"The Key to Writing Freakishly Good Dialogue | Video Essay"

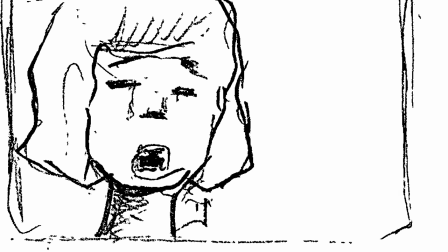You're going to cry, and you're going to beg me to stay here with you. I'm not. You are. I just wanted you to say goodbye.
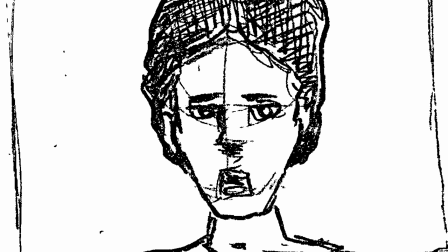I did. No, not like... You want me to hug you, and kiss you, and mope with you? How is that gonna make this easy?
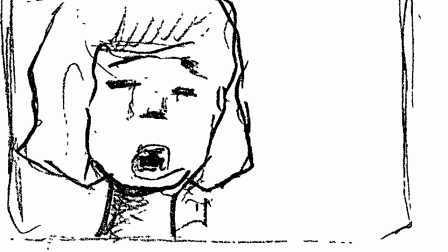I don't want it to be easy. I just want it to be real. Please tell me if it was real
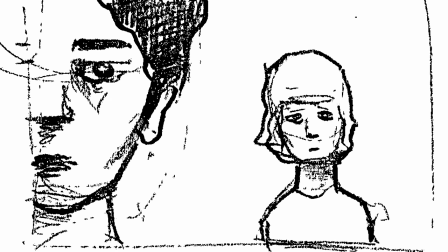This video is sponsored by Skillshare What you there I see you peeking your head into the creative world you thinking about going to college Turning your passion into a degree well that makes sense on the surface But here's the truth for centuries higher education is carefully curated an aura of legitimacy But that $50,000 slip of paper isn't why you're getting hired you're getting hired because of your skills And a more affordable, more adaptable way to obtain those skills is skillshare. Color grading, for instance.
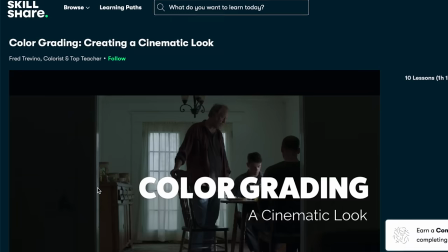I could go get a film degree and take a color grading elective my third year and spend a fortune in the process only to struggle in the job market like everybody else.
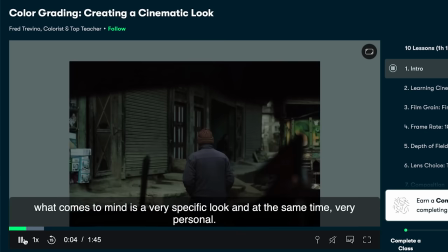Or I could take this 75-minute color grading class from an industry professional, absorb the specific skills I need,
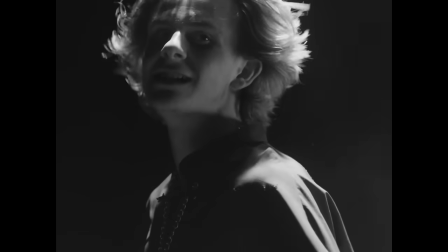integrate them into my current short film project seen here, and move on with my life, all for the reasonable price of... What? Are you serious? Apologies. I was just informed by a little birdie. that the first 1,000 people to use this link will get a one-month free trial to Skillshare.
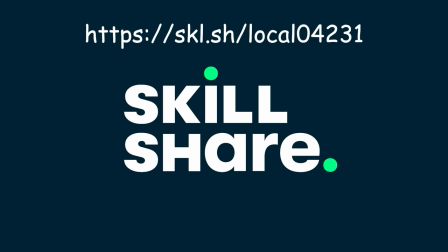For the month of April only, however, they're running an even better offer. So if you're ready to start learning today with Skillshare, you can get 40% off your first year using... I'm leaving both down below so you can choose the best offer for you. There is something for everybody on this platform.
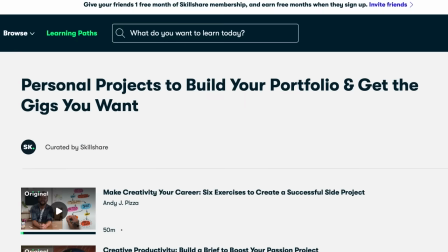If I want to pull clients, a class like Personal Projects to build your portfolio and get the gigs you want is going to tell me exactly how to do that. All killer, no filler. You can handpick a degree's worth of classes or you can just start with one little thing that interests you. No goal is too small. No time is wasted. Start your real education on Skillshare for free.
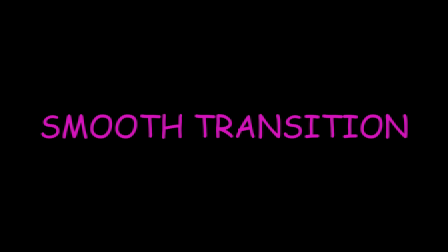Also, yo breath stank. This is a smooth transition into the next part of the video.
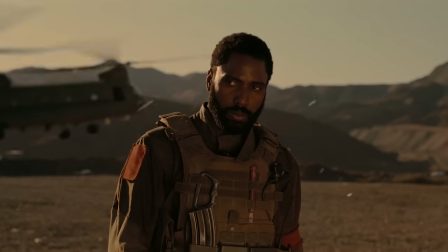Fitting information naturally in your scene was the first thing I talked about, and I do think my model works for that, but it's not terribly specific, so I want to focus on some do's and don'ts.
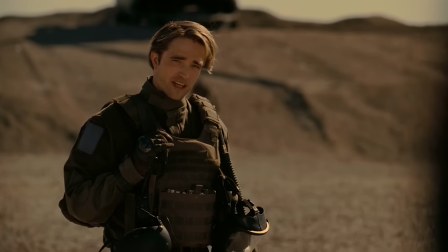There is a phenomenon I like to call the alley-oop line. You know it when you see it. It's a line that exists only to facilitate the next line.
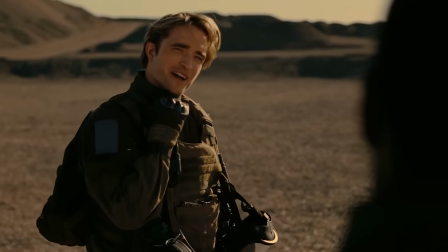Usually what this looks like is a random question at an unnatural time.
Back at the tank, why'd you stick your neck out for me?
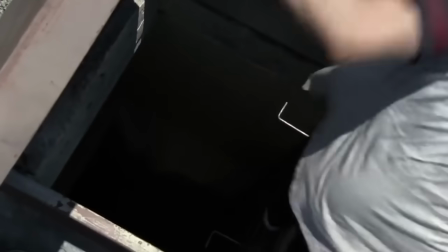Oh, a foolish, naive hope.
Nothing takes me out of a dialogue scene like this and I've done it myself more times than I can count.
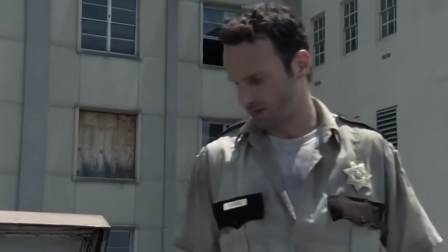I have the meaningful line and I need to get my conversation there so I have another character set it up.
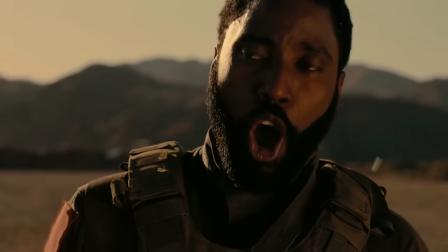This whole operation is a temporal pincer. Who's? Yours!
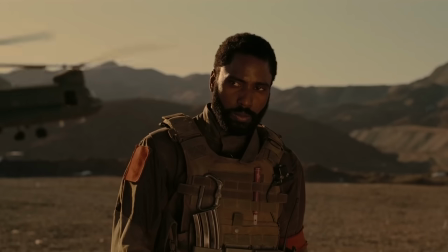There's just something off about that setup line.
Who's?
It's impure. Why does the protagonist pick this moment to ask who the commanding officer of the mission is?
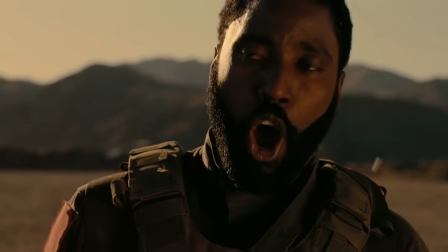And regardless, that's such a weird way to ask it. Do these missions belong to people?
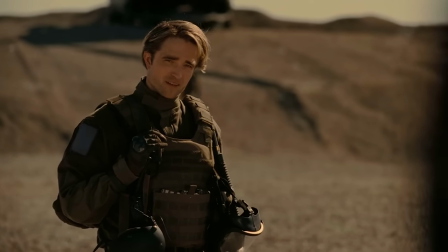Has that ever been the language used to describe them? Look, these lines never derail a scene.
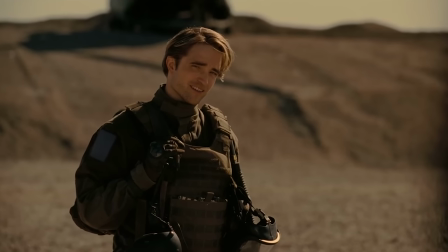Even at their worst, they're usually forgotten right after the cool line happens, but I bring them up because I believe them to be symptoms of a larger problem.
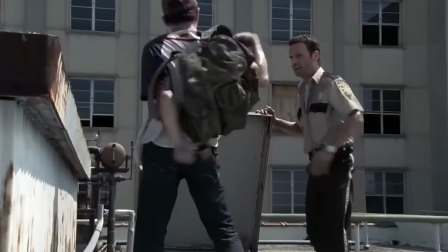I know I talk structure on this channel, but a part of that structure is the illusion of a natural progression.
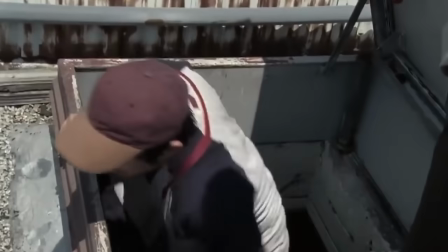And that applies to dialogue just as much as it applies to the cause-and-effect progression of the plot.
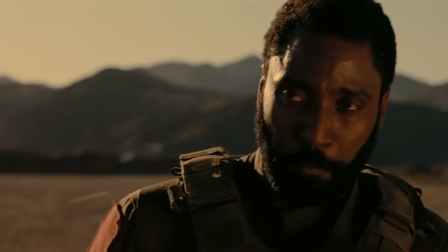Alley-oop lines are the writer fudging cause-and-effect to meet a desired end. Not to an egregiously high degree, but just enough to turn a character into a device for a split second.
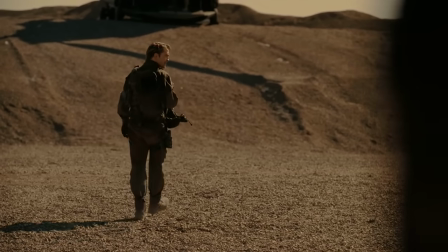So what are some solutions to this? I think the first question to ask yourself is whether or not you even need a setup line.
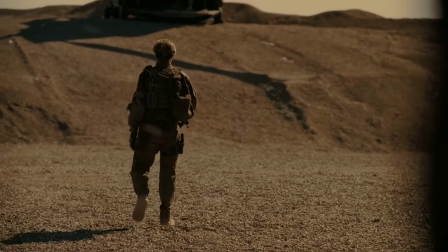The tweak I would make to the Tenet scene would go like this.
The total operation is a temporal pincer.
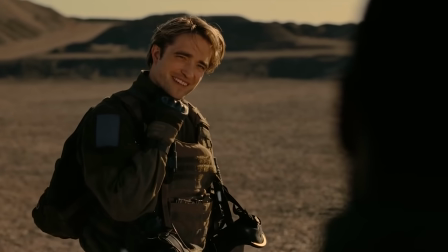Yours!
Because Neil was already in a bean-spilling mood. But let's say that's not an option.
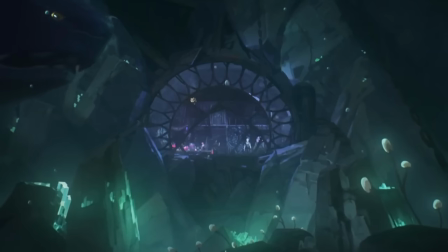Let's say I need a character to disclose their opinion on the nature of power in a scene.
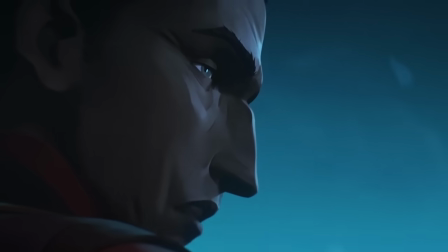That's a tall order. Somehow Silco, this guy, needs to verbally state his ideology.
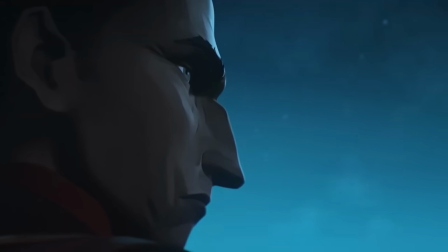If I were a lesser writer, I might have Savika walk in and ask, Hey boss, what do you think about power?
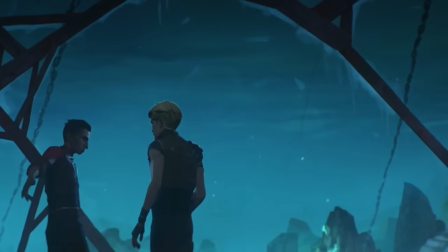But I'm an arcane writer. So I'm gonna reach into the plot and create a situation where it would make sense for Silco to disclose his ideology.
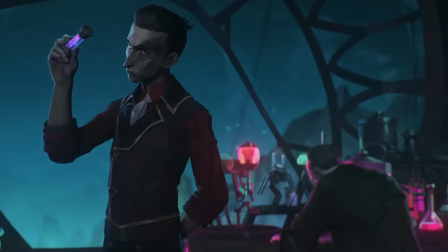One where doing so would benefit him.
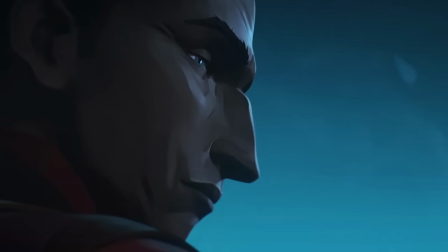An underling is communicating a boundary, and Silco needs to get past that boundary, so Silco attributes his own power to his lack of boundaries.